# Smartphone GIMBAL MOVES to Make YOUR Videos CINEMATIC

Ahoy, this is Zdenka. In today's video I've got 7 smartphone gimbal moves, including some transitions as well, so you can make your videos look a little bit more cinematic. And this is absolutely great for beginners because I'm gonna explain everything to the greatest detail. And if you can stick around until the end, then a little cinematic sequence is waiting for you from this creative shoot. And by the way, this is actually part 2 of filming a friend.
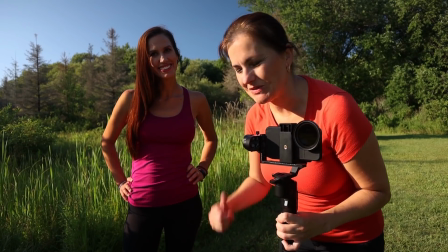0:27 Many of you commented when I was filming with Martina,
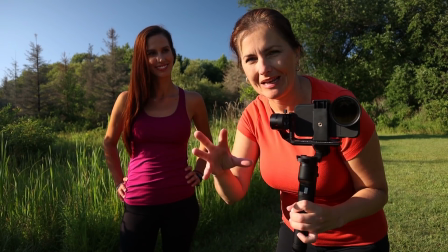0:31 with the Canon M6 Mark II with the big lenses, to try to do the whole shoot with a smartphone. So I said, okay. So let's go straight up to creative move number 1, the orbit shot.
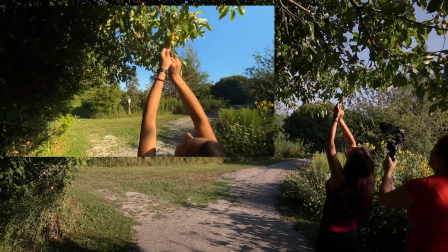0:44 Instead of having Martina just walk in a straight line like this and me following her, I did something more here.
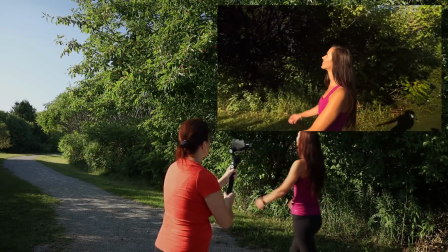0:51 In this shot, I am walking with her, while I'm also orbiting her in the counterclockwise direction.
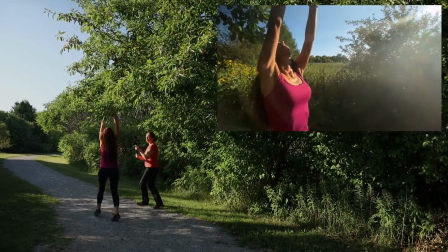0:58 My gimbal is set to pan follow mode. My tilt motors are locked as I want only the camera to move left and right. And for those wondering, I'm filming in 60 frames per second, so when I import the footage to Adobe Premiere Pro, then I can slow it down.
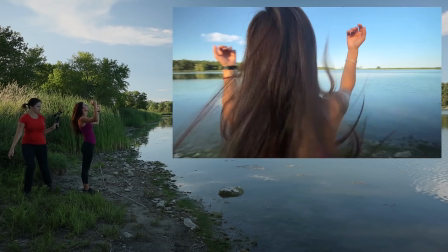1:15 And I did the same thing by the lake with her. This time I had her stand in one spot, only she was lifting her hair up,
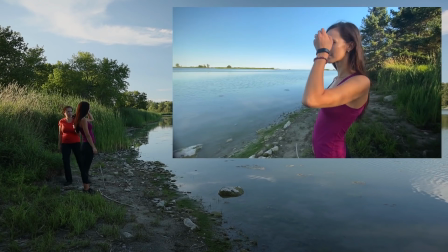1:23 which made this shot interesting as she was doing some action, not just standing there in one spot. Creative move number 2. I love using monopods. My arm can do only so much, but when I extend it with a monopod, suddenly the movement is so much bigger.
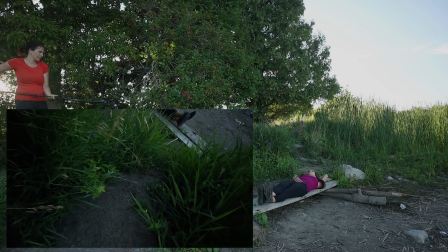1:47 In this shot, I had Martina lying down on her back. I was standing on a raised area, so I was a few feet higher than she was.
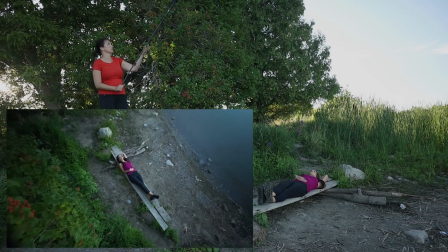1:57 This time, I was using an ultra-wide angle lens, which made the movement super big, so it looked like the camera is very high in the air.
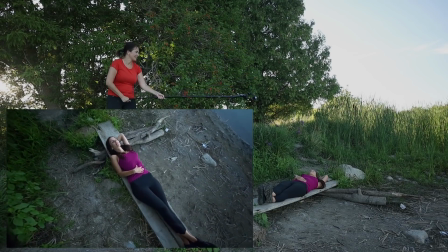2:05 Many people always ask me what mode my gimbal is at.
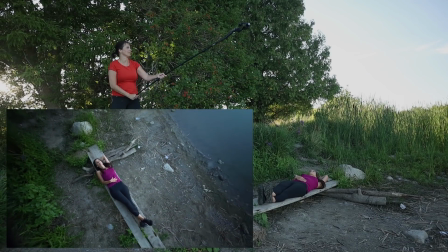2:08 Usually it is in full follow mode, or this time I still had it in pan follow mode, but my tilt motors were locked. I pointed the phone down, so when I was above her,
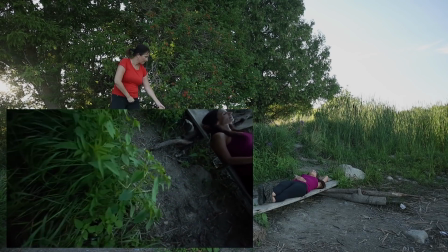2:20 I knew the view would be strictly on her, and then I was just slowly lifting it up and down. And by the way, everything I was using in today's video, the gimbal, the filter attachment, everything is listed below the video in case you want to check it out.
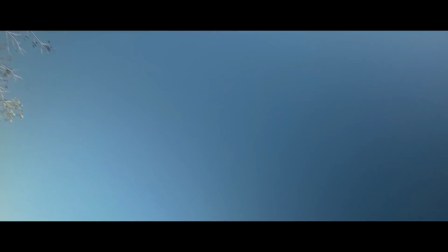2:40 Move number 3 is actually a transition. Now, I gotta admit that it is not the easiest transition to do, so you need to do a few tries and practice a little bit, but I'm pretty sure you can get this. Now, if your gimbal has a feature spin shot, then you're ready to go.
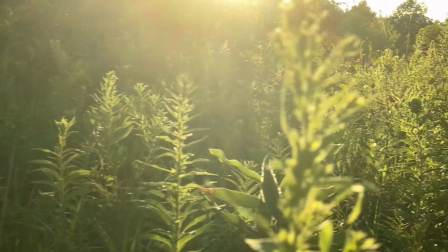2:59 My goal was to create the first clip when I went from seeing Martina
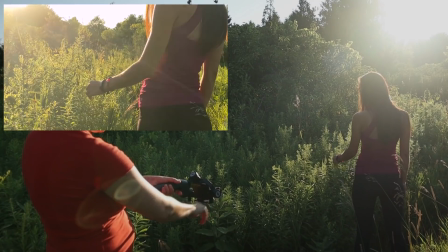3:04 in a shot spinning away until I had full blue sky in the shot.
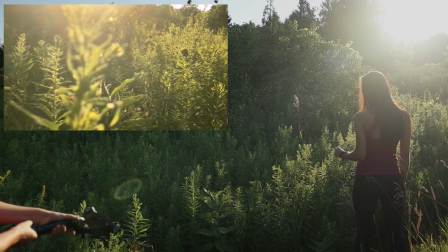3:09 Now, this part is quite easy. Simply have your object in a shot, press the joystick to the right so it is spinning in clockwise direction.
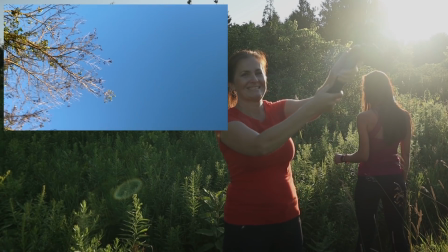3:18 As your gimbal spins, slowly raise your arm so you get to blue sky.
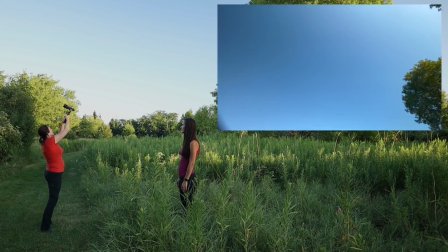3:24 Next shot will happen in a different location, and here it gets a little bit tricky. It takes a few times to get this right.
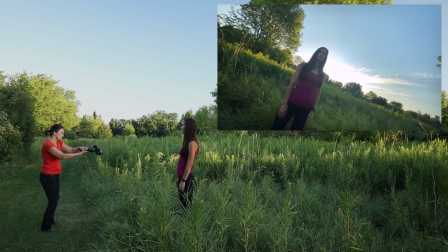3:31 I start with the sky and the same direction spin.
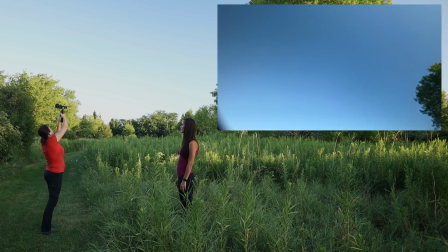3:36 I move my arm from the sky until I see my object in the shot.
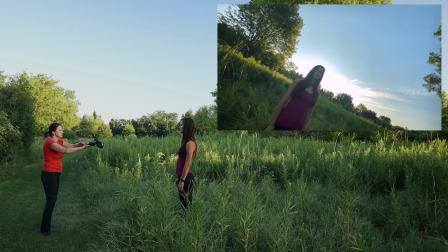3:41 But I have to also make sure she's nicely framed and at the end in the horizontal position. And here's one thing I gotta admit, so learn from my mistakes. I simply was not wearing my glasses, which I'm kind of supposed to wear. And what happened when you're using variable ND filter and you put it a little bit too strong, it will create a little crosshatch pattern on the sky. So you will get a little dark blue and a little bit light blue. The sky is not even. So what I suggest when you do that, when you are filming sky, ease up a bit with your ND filter, which I should have done. I simply did not see that on the screen. If I did that, my sky would be a lot more even.
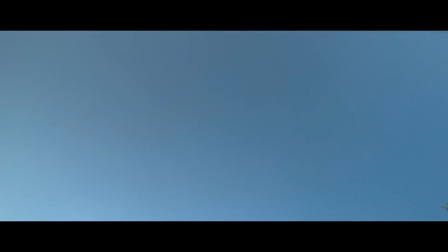4:27 Another one, creative move number 4, another transition. If the previous one was a little bit too difficult for you, let's do much easier one. Simply, let's just transition from an object to the sky and from the sky to an object in another location,
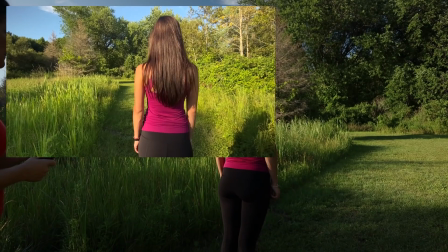4:46 but with a twist. Instead of just her standing there, it will be all in motion.
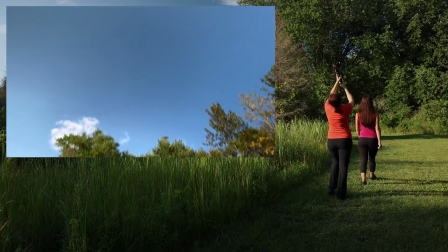4:52 In this one, you want to use follow mode, so the gimbal goes nicely up in a smooth motion.
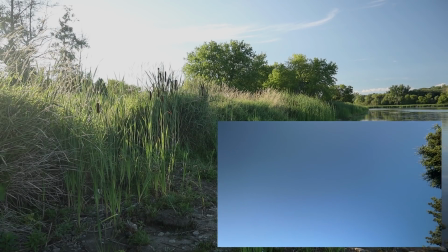4:58 I'm going to follow my friend as she's walking and then tilt up until I see the sky in the frame.
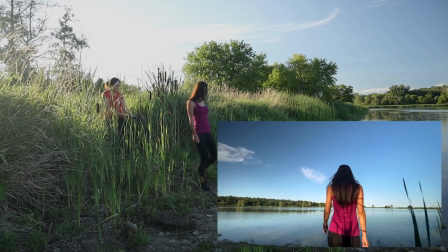5:04 The next shot will start from the sky in a different location, and I'll tell her to start walking as I'm slowly going down from the sky,
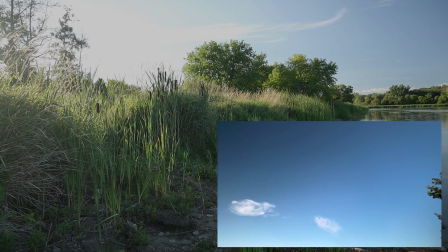5:12 so I catch her in full motion, and again I follow her move.
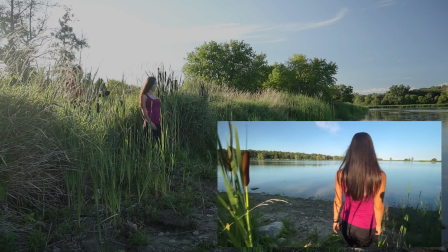Creative move number 5, the classic shot from tree crown all the way down.
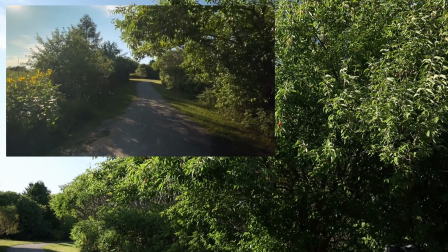5:29 For this one I grabbed a monopod again tilt lock mode, and the gimbal was set.
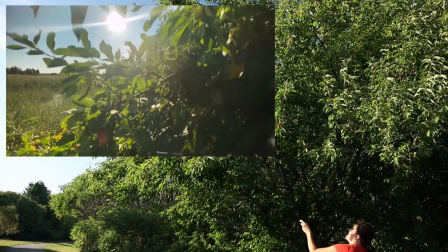5:35 I positioned myself so the sun is on 45 degrees facing me, so filming against the sun again.
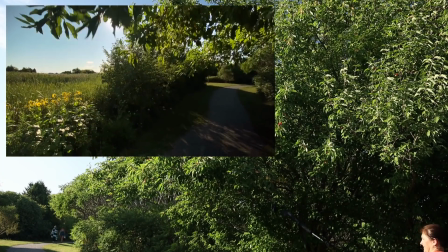5:42 I lifted my monopod and literally I stuck it in the tree crown.
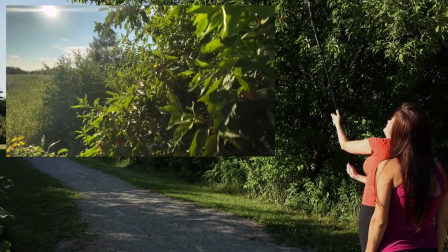5:46 As I was coming down, I was revealing a nice path.
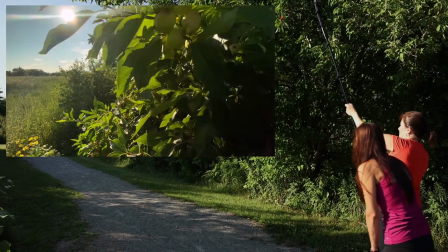5:50 Then I had Martina standing behind me, and when I started moving the monopod down, I cued her to start walking, so when I was revealing the path, she just happened to walk into it. Here comes creative move number 6. Close-ups, and even more close-ups.
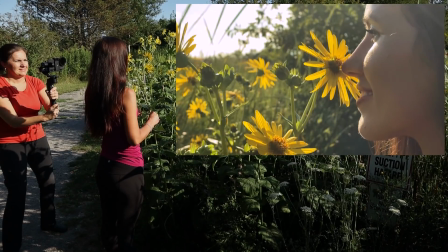6:11 You want to end up with a mix of interesting shots. That means wide, medium and close-up shots.
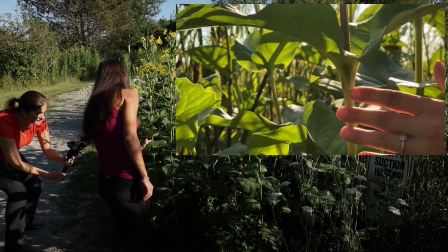6:17 When it comes to close-ups, if your smartphone has multiple lenses, use a telephoto lens.
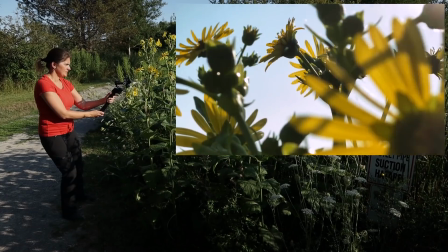6:23 This will separate your object from the background. Make sure you select focus on your object and make more slight moves.
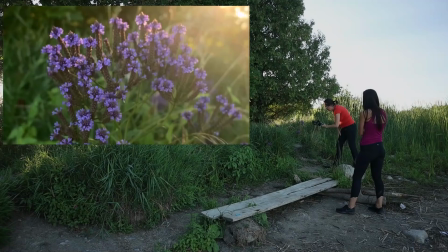6:31 And again, I'm purposely shooting against the sun to get the nice light in.
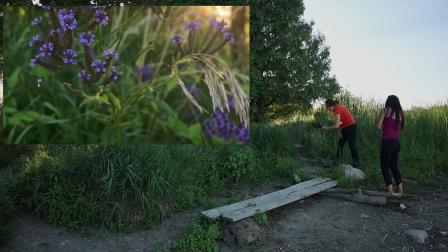6:36 I like to get very close and intimate, so when I was filming Martina, I really went close to her face. Besides filming a person, nice colorful plants or insects will look great. Creative move number 7, the silhouette shot. This one is my favorite one, but also a tricky one.
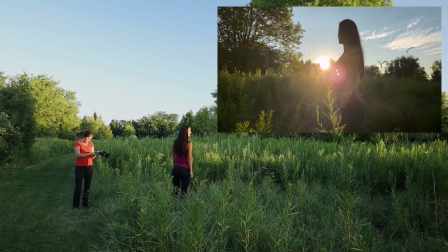6:55 It will really depend where you will position yourself, and moving an inch here and there will make a huge difference.
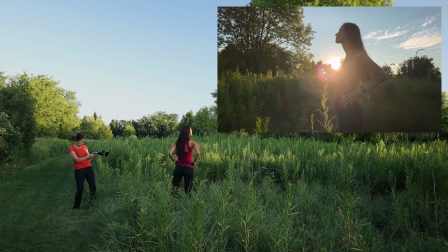7:04 I like to do this one when the sun is getting very low, to catch the sun being hidden behind your friend and just peek here and there. You have to find the spot. So walk left and right. Let your friend move a bit to see where it is hiding.
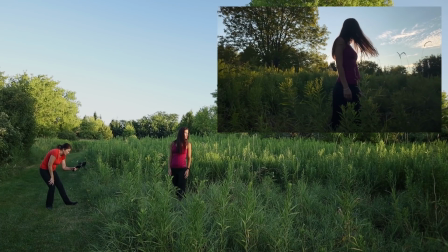7:21 You don't want the sun to be fully out as it is way too strong. Also, don't forget to underexpose the shot, so bring the brightness really down.
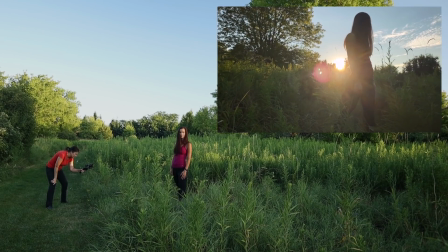7:29 If you are using a variable ND filter like me, darken it.
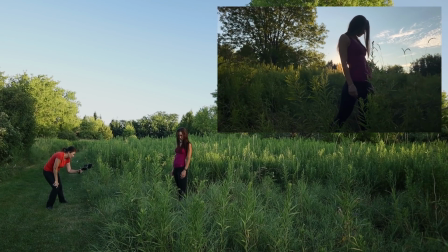7:33 If you are filming a woman, the sweet sexy spot is just in her waistline, where it is curved the most. Let's say you filmed a few creative shots like this ones and a little bit more creative shots, and then you edited it together on a computer and you ended up with creative sequence like this one. Now keep in mind that I purposely cut this B-roll or creative sequence in a very simple way. I didn't want any crazy transitions or crazy time ramping and all that, for a very simple reason.